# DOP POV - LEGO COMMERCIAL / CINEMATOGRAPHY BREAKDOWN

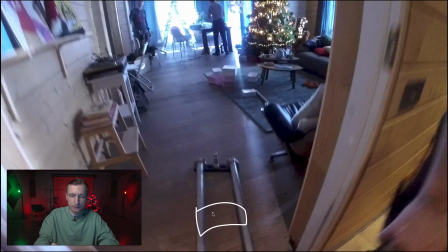491s
I even thought that I would put some kind of tower on which the camera would stand a little higher, so that we would not see the edge of the liner. But then I realized that I had a good backlight coming from the windows,
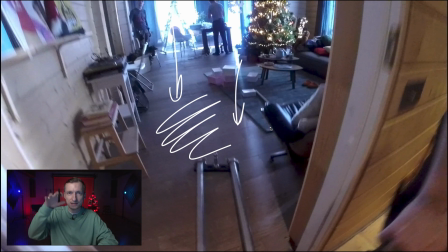509s
and the floor had good reflections if the camera was as close to the floor as possible. That is why I just wanted to lower the camera to the floor. Plus, we had an 18mm lens, which gave a nice wide angle for this whole room.
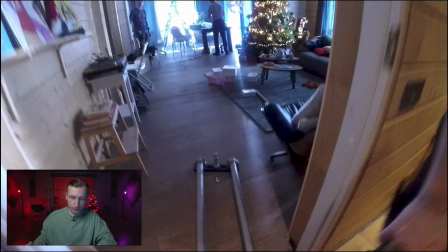528s
And so we lowered the camera closer to the floor and rode the liner basically on the floor. At the same time, our camera, instead of looking down if it was on top, was looking up.
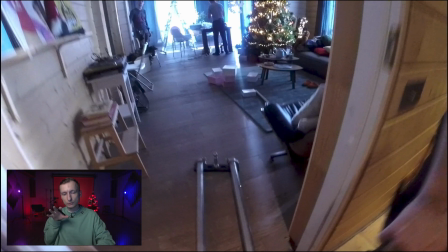540s
That is why we were able to avoid seeing rails and left the slides just long enough until the rails themselves were already in the frame. I also chose this point so that I had some kind of foreground at the edges.
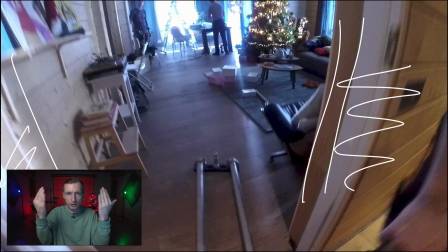553s
In other words, so that I would go into the room through some kind of foreground and it would open like a gate. Of course, I tried to make them as dark as possible.
Alex, take a look at the movements.
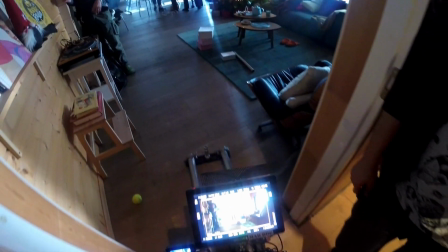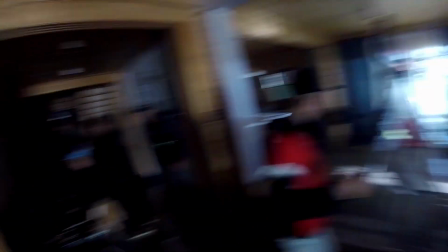578s Could we move the right curtain to the left? The dark one. The dark one to the left.
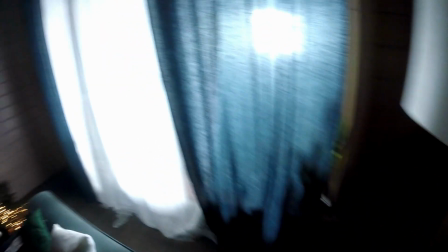584s It's not visible in the frame unless it's here. Let's move it here.
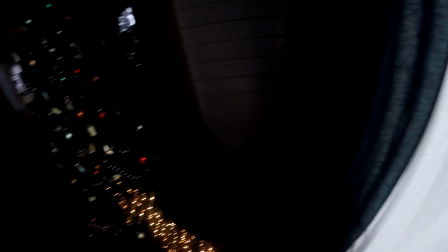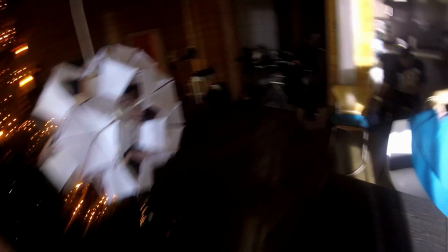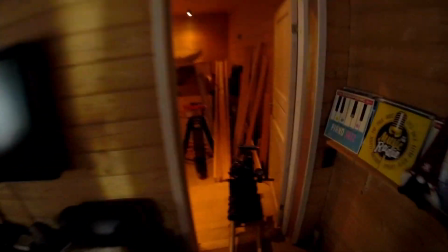601s A little more if possible.
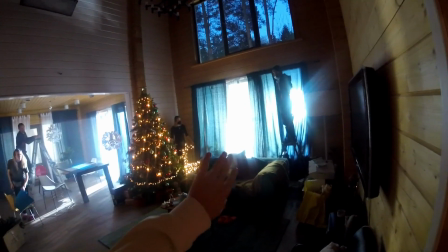607s Please leave the left one as it was before. We shouldn't move it.
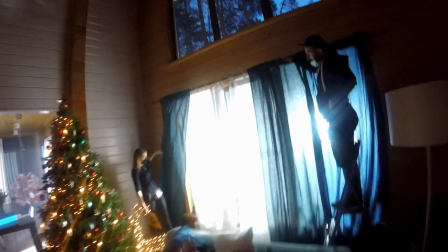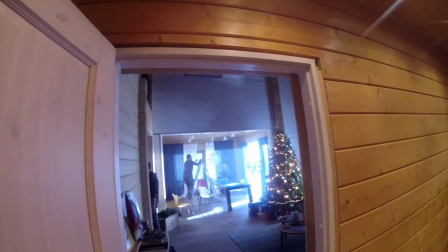617s Could you please place a 6 kilowatt lamp higher? It is lower than the window, that is why the ray of light is going up.
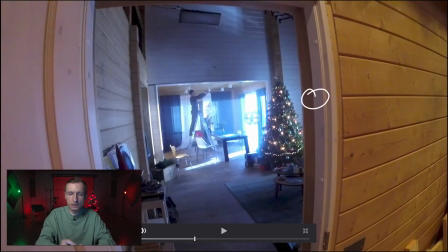625s
If the source of light behind the windows is below the ceiling, then the beam of light goes straight up. So if we want to imitate the sun, we need to raise it higher so that we have the angle of inclination of the beam in the frame.
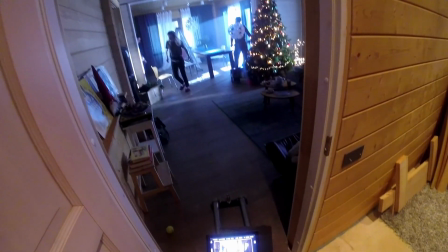644s Like this, yes. It's already lowering, and the beam descends.
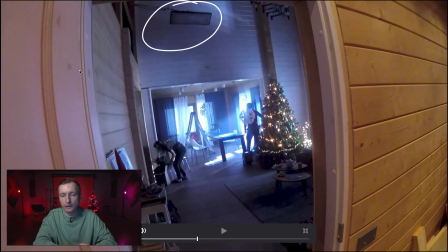652s
Initially, I left this light mat off. I wanted something more dark, some kind of silhouette, plus a beam worked for me on children who should sit near the tree. I did not want to highlight our actors too much, the actor and the actress who were playing a mom and dad,
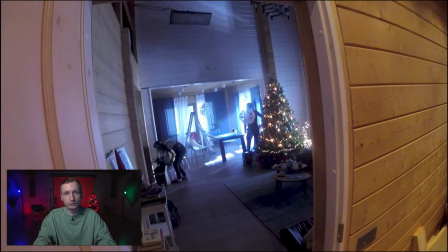669s
because this was a merely 2-3 second frame, and we need to immediately focus the viewer's attention on our character. But unfortunately, the client did not let me do this. He said that we have parents standing in the dark.
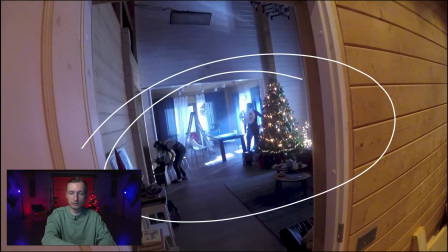684s
It is as if we had a night there in the frame and so on in general. They asked me to make more light in this room, and I thought of this option in advance. Therefore, I already had sources of light prepared. We just turned them on without wasting much time. That is why I recommend you to prepare all the devices in advance, but not to turn them on if you are not completely sure which solutions will be chosen, which one is better. The reasons are, in case you are asked to add something. Let's say you know that the client wants brighter, but you want to shoot darker. Mount all the sources of light in advance, which if needed, you would quickly turn on. You won't waste time carrying any devices because it took us 15 minutes to drag this one upstairs. Put a boom in there, plug it into a power outlet, and so on. So if we had set the scene in frames and the client saw a dark frame on the monitor, he said, let's make it brighter, we would have stopped for 15-20 minutes. But since we were prepared, we just turned it on by pressing a button. The client said okay, and we got back to filming. Here is why on TV shows they often refuse to pay overtime to cameramen, guys. This is why I strongly advise those who work on TV series to make it a habit that no one is waiting for you. Because if they are waiting for you, everyone gets the impression that the processing is stretched because of the camera guys. So ensure yourself, prepare all the devices which you may need to turn on, and with this you speed up the process. An hour of processing costs much more. If the producer asks you why the device is standing but not turned on, tell him that if it was not there and he suddenly asked to turn it on, you would spend 30 minutes on it, and then there would be a half an hour of extra processing time. It will add up. All of this is much more expensive than renting a device that was not used.
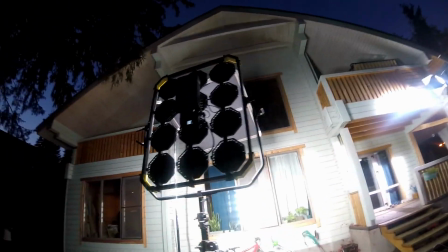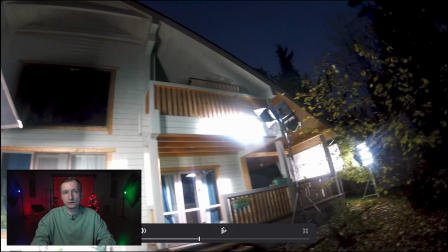807s
I knew in advance that my beam would be only in one window. The rest of the windows are highlighted only to create a white background behind them. Therefore, I ordered one lens device. It was a 6 kilowatt lamp, if I'm not mistaken, with which I wanted to do everything my own way.
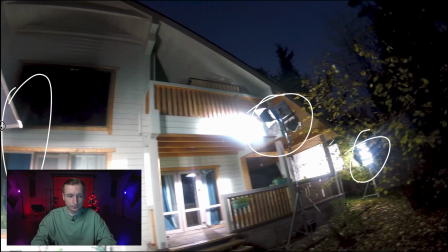825s
So a 6 kilowatt lamp and 2 light mats, which is about the same power but softer.
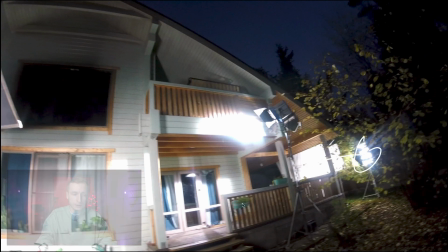831s
The light mats were lighting the backgrounds, lighting the curtains,
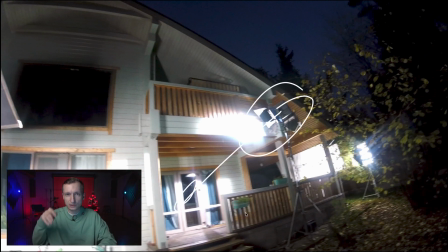835s
while the 6 kilowatt lamp was giving a strong lens light which was going through the smoke inside the room.
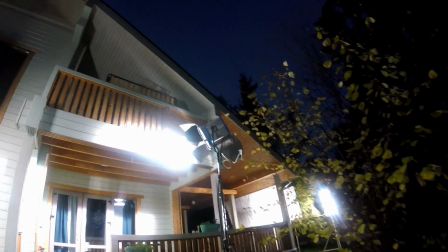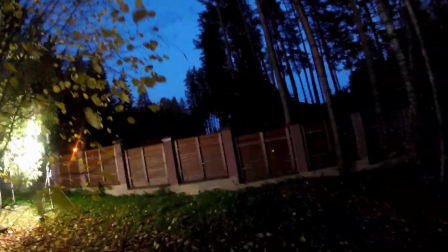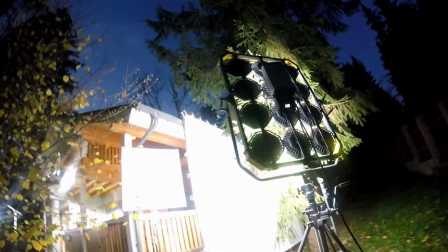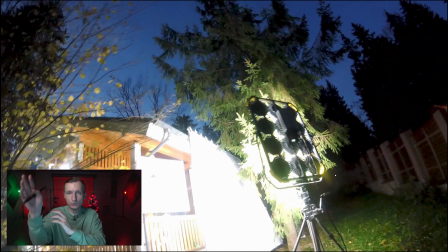859s
We saw that 2 out of 3 windows from the side view, and one of them was completely veiled by curtains so that nothing could pass through. One window, however, was face to face with the camera and we could see the night.
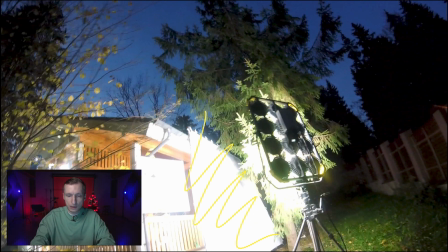874s
So we put a large 12 feet frame outside the window and shone into it so that when we look at the window in our frame, there would be a daylight. So basically behind the window there was a frost frame.
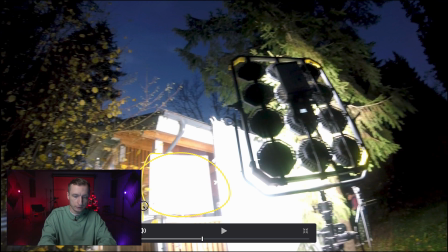888s
I added the second frame because on the side of the window there was a gap between the window and the curtain and the lamps were shining through.
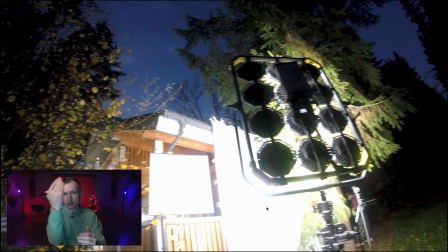897s
That's why I put a small frost frame there so that the light is blocked.
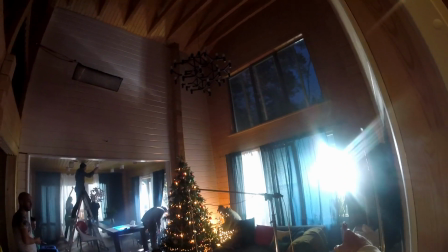903s Alex, please move the light mat to the right so that it's standing against the curtain.
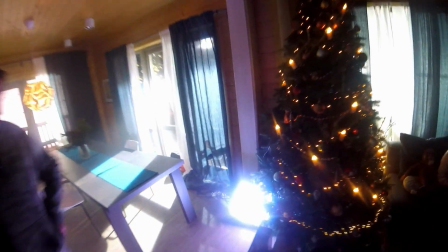913s Around 2 meters to the right. It seems we need a warm light.
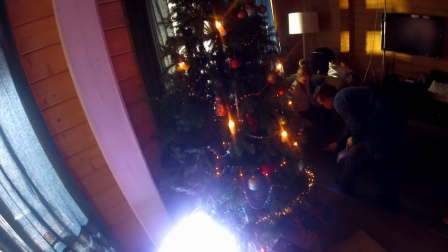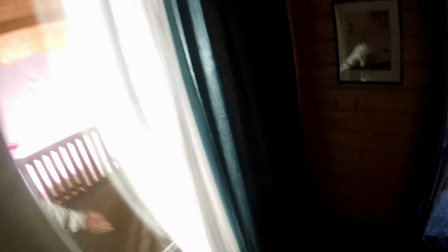925s Why curtains are open here? Is it the way they are supposed to be? When the light is on and we're zooming in, does it turn off?
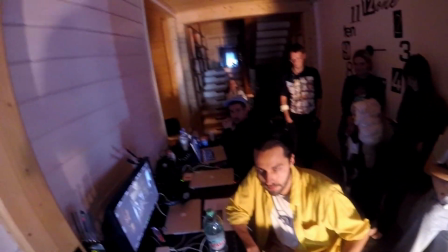937s So it turns on and then off. Alex,
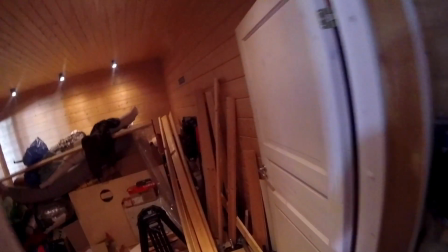944s we turn the sky panel on and then off in the frame. Turn on and off.
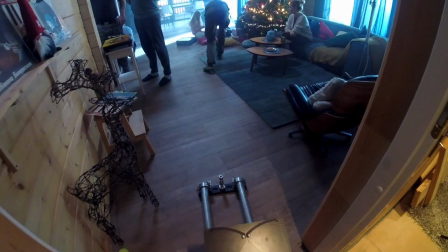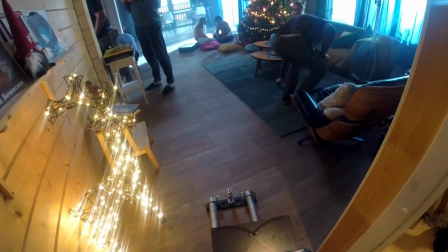955s Yes, it seems like something has changed for better. Let's make it 10% brighter.
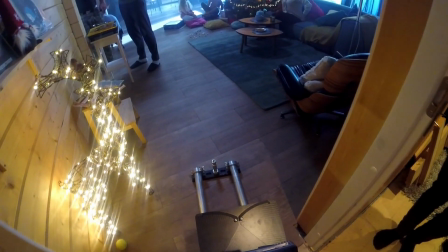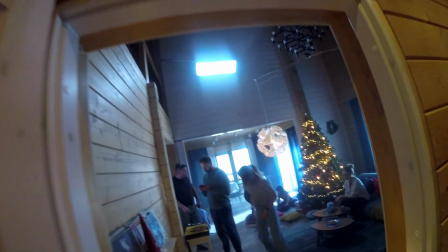968s Is it lighting the children? Could you turn it away from them, please? There's something wrong with the smoke.
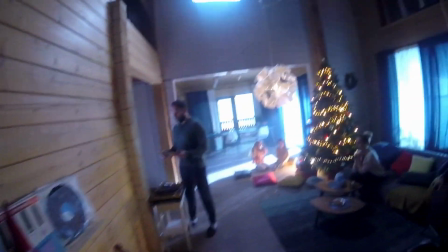978s Take a look at the wall.
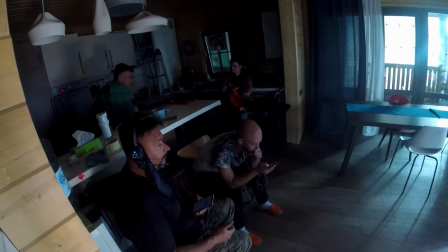984s Can we turn on the fan?